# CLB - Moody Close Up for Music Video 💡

Hey guys, Greg here with LensPro2Go and today I have another cinematography lighting breakdown. This is going to be the second close-up from the music video that we shot, which if you haven't seen I'm going to throw a link to in the description below. This is probably my favorite shot from the whole shoot, everything just really came together for this one. I'm going to play a clip of it now and then we'll get into the breakdown. Roll it!
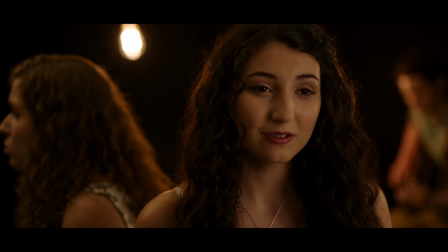This shot had the least amount of lights used, but I think it came out really well. Let me throw out some camera settings for you and then we can get into the breakdown.
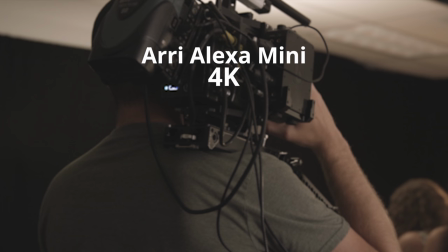(0:35)
Just like all the other shots, we used the Arri Alexa Mini and we were shooting in 4K with a white balance of 4300, again to warm up those practicals.
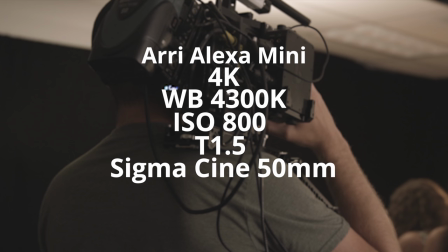(0:44)
The ISO was set to 800 at a T1.5 on the Sigma 50mm Cine Prime and the internal 0.6 NDs. Here is the 3D render of the entire setup so you can figure out the placement of the lights. And then I'll be coming back to this throughout to show you where we add the lights and then the actual shot so you can see what each light is doing. Again, in the studio, we can completely black it out, so starting from no lights,
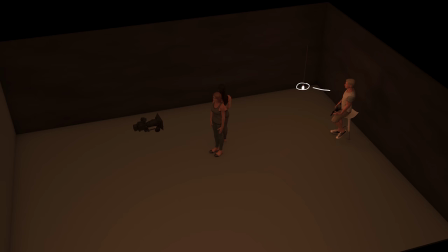(1:07)
we can bring them on into our first light, which is going to be the practical way in the back lighting up the guitarist.
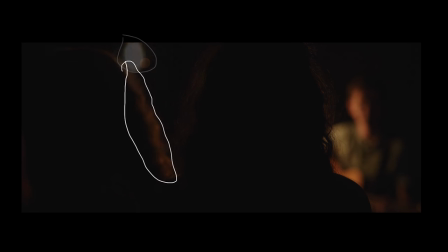(1:12)
This light also adds a nice little rim to Emily's hair right over here. The second practical accentuates that rim light and also adds a nice rim to Lily's hair. It's kind of a cool visual that she's being separated in two ways.
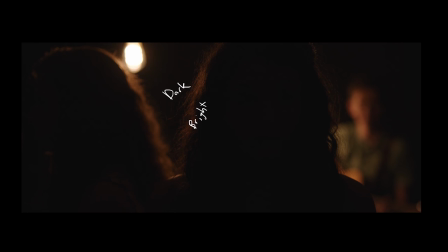(1:25)
On the left, her hair being brighter, and that's what's separating it from the background, And then on the right it's the background being brighter that's separating from her dark hair.
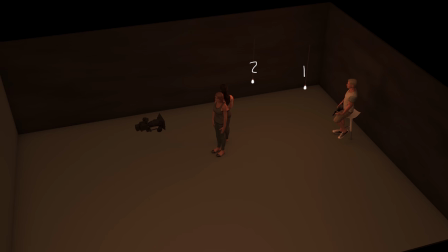(1:33)
For this one We only use the two practicals because the third one which was lighting up Luli's face Was giving a much harder shadow than we wanted so we just killed it.
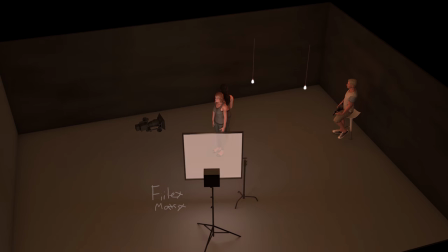(1:41)
But for her key light We use the Felix matrix again with the Westcott 4x6 diffusion right in front to get that really
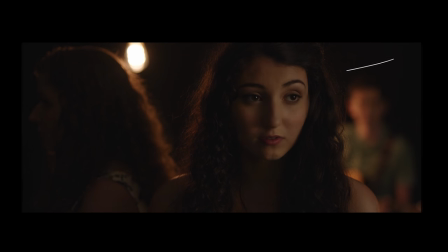(1:47)
soft wrapping light This also gives her that awesome catch light that really brings it to life and And personally,
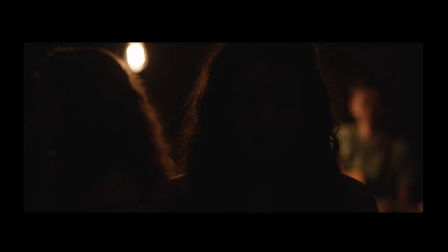(1:54)
I really like how moody this shot is, but to keep it consistent with the other shots, we needed to bring in some fill on Lily and Emily. So we used the Felix P360 just bouncing it off the ceiling to give some ambient lift and some definition to Emily's face. Another really quick and easy lighting setup for this one. This is going to be the last video in this series of breakdowns on this music video, but if you have a look or style you want to see me break down, leave a comment down below. If you enjoyed this video, don't forget to give it a like and subscribe. We have a ton more videos on the way if you want any more information on all the gear that we use again I'm going to put a bunch of links in the description below So go check that out and if you have any specific questions about lighting gear or techniques also leave them in the comments I'll see you guys in the next one